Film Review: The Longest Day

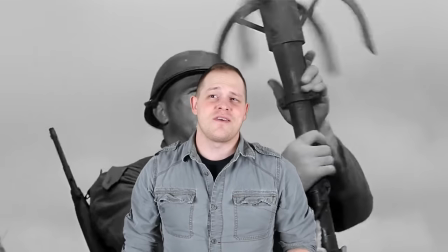759s
What the film doesn't show you is that the ropes attached to the grappling hooks have been soaked in seawater, causing a massive number of the hooks to fall short because of the added weight.
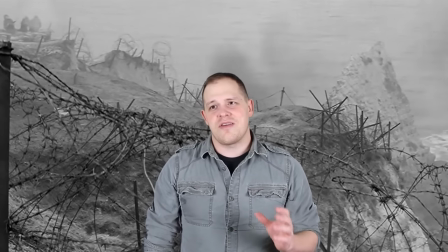769s
So only about 19 of the 60 hooks fired actually worked.
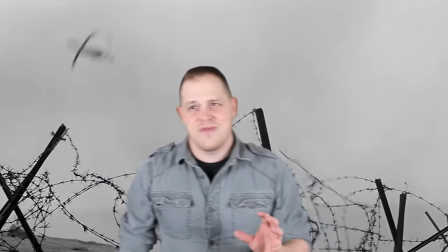774s
And the film may not have shown you this because they kind of probably didn't want you to see,
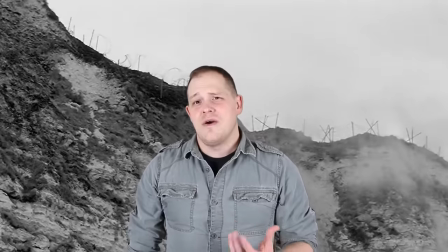780s
or I don't think audiences would have believed the amount of technical failure that happened or that you would believe that the Americans somehow hold off the assault after that. But after that, there really only are a few cosmetic things that The Longest Day changed. Notably, some soldiers didn't wear their helmets, but that has to do with the fact that if they're wearing a helmet, their face is awfully hard to see in a film. So that can be why they decided to make that creative choice. but another thing would be that during d-day u.s. paratroopers launched thousands of fake paratroopers behind the lines loaded with explosives in
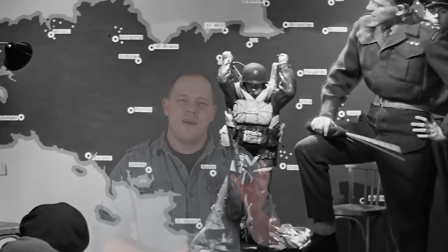815s
the film they're portrayed is these very very accurate to life kind of little dummies where in reality a lot of the ones the Americans drop were just rubber stuffed dummies
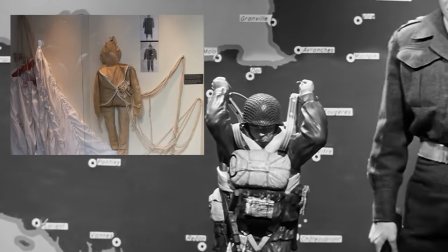823s
that didn't look anything like a person I mean there there were other accounts of kind of very small ones in comparison that look kind of like
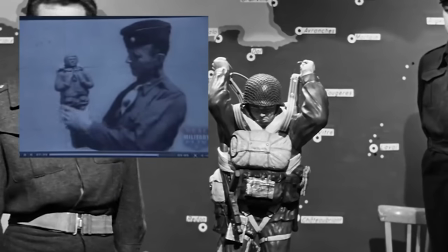831s
paratroopers that the americans dropped but ultimately they kind of changed it to look a little more believable because i'm not sure anyone kind of at the time
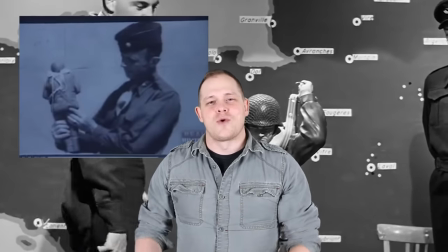838s
would have bought it but that's really what the american forces and british forces did was they dropped these tiny
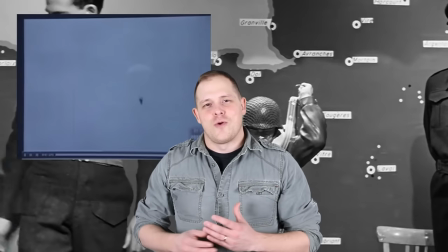843s
paratroopers which sent a lot of german forces in the wrong direction to go and attack these soldiers
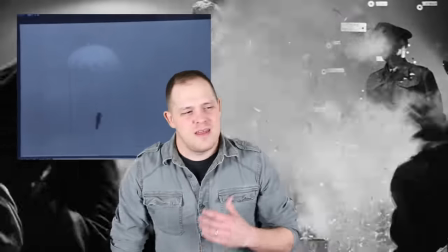850s
but one of the things that kind of really bothers me and i'm not necessarily sure if this is accurate or not. But in doing my research, I couldn't find anything that quite affirmatively answered it yes or no. And that would be the clicker scene where a U.S. paratrooper clicks once for yes, or basically a response, hello, and then the other paratroopers would respond twice with an affirmative saying yes we're American. And these clickers were handed out to the paratroopers the night of the invasion because they were going to be running around all over in the dark, and they wanted a way to verify that they were in fact friendly and the film kind of goes into this a little bit and gives you kind
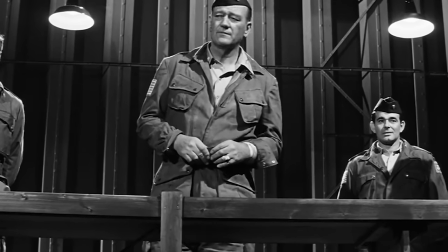890s
of a good scene with uh with the duke kind of showing you what's going on but the scene i'm talking about is where a
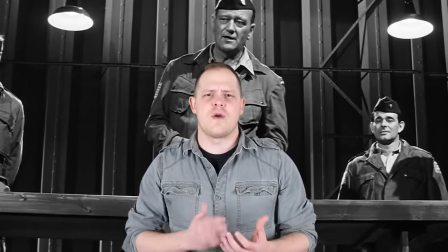899s
u.s paratrooper clicks once and then he gets two rapid clicks back and then another two rapid clicks back and then as soon as he pops out he's shot
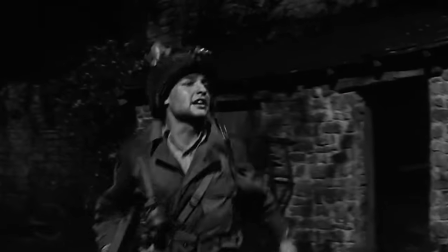908s
twice by a german soldier who then reams his bolt back and the
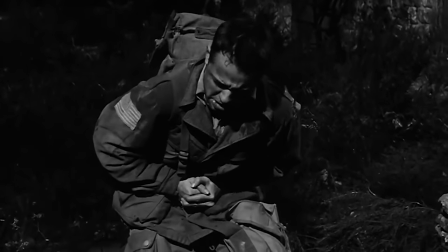912s
sound in the film is awfully similar but I have
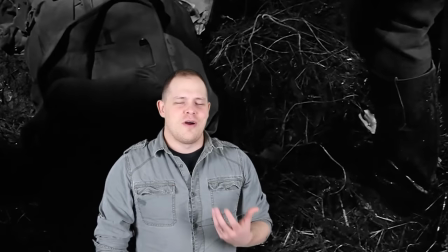917s
a replica German car 98 how it reminds a
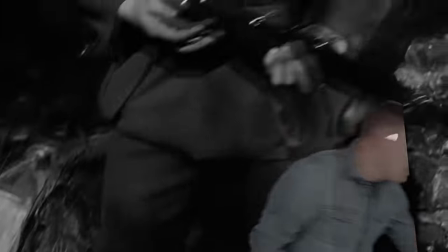922s
Yugoslavian copy but let's
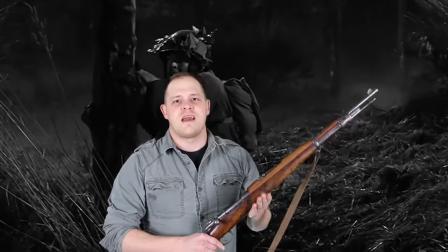927s
hear how this sounds in comparison which I even if it's loaded it doesn't sound anything like a clicker nothing
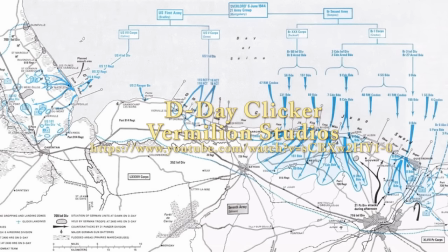so and what's even odd is that in the film the German soldier clicks his weapon back four times and somehow he manages to fire another round or two rounds in quick succession these rifles only have an internal magazine of about five rounds so unless there was another German soldier with them that wouldn't have necessarily been possible but that's just one of the scenes that ultimately I think that the creators of the film did it so that there would be kind of this narrative tension going on in the film for later events.
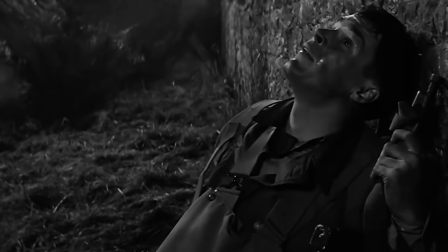975s
For example, when the young American paratrooper, I think the audience is attached to at this point,
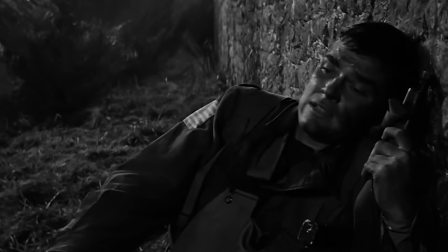980s
clicks behind a brick wall and then he's listening and he hears two clicks back, I think it's meant to build kind of suspense for,
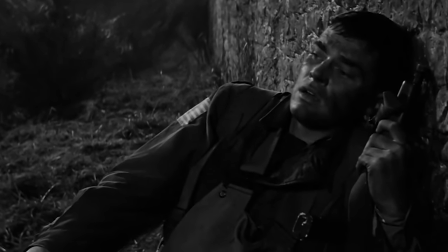987s
is he going to get shot? What's going to happen? And I think that's why they did that in the film.
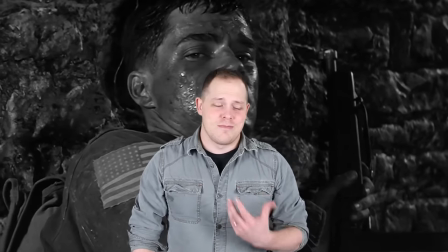991s
But ultimately, I can't find any accounts of German German bolt-action rifles sounding anything like the clicker.
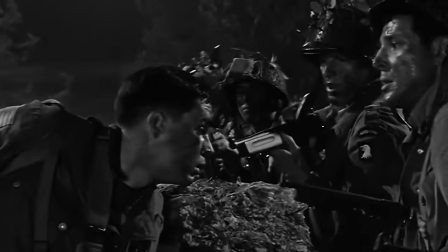999s
But aside from that, I can't find anything that is grossly inaccurate to the events of World War II.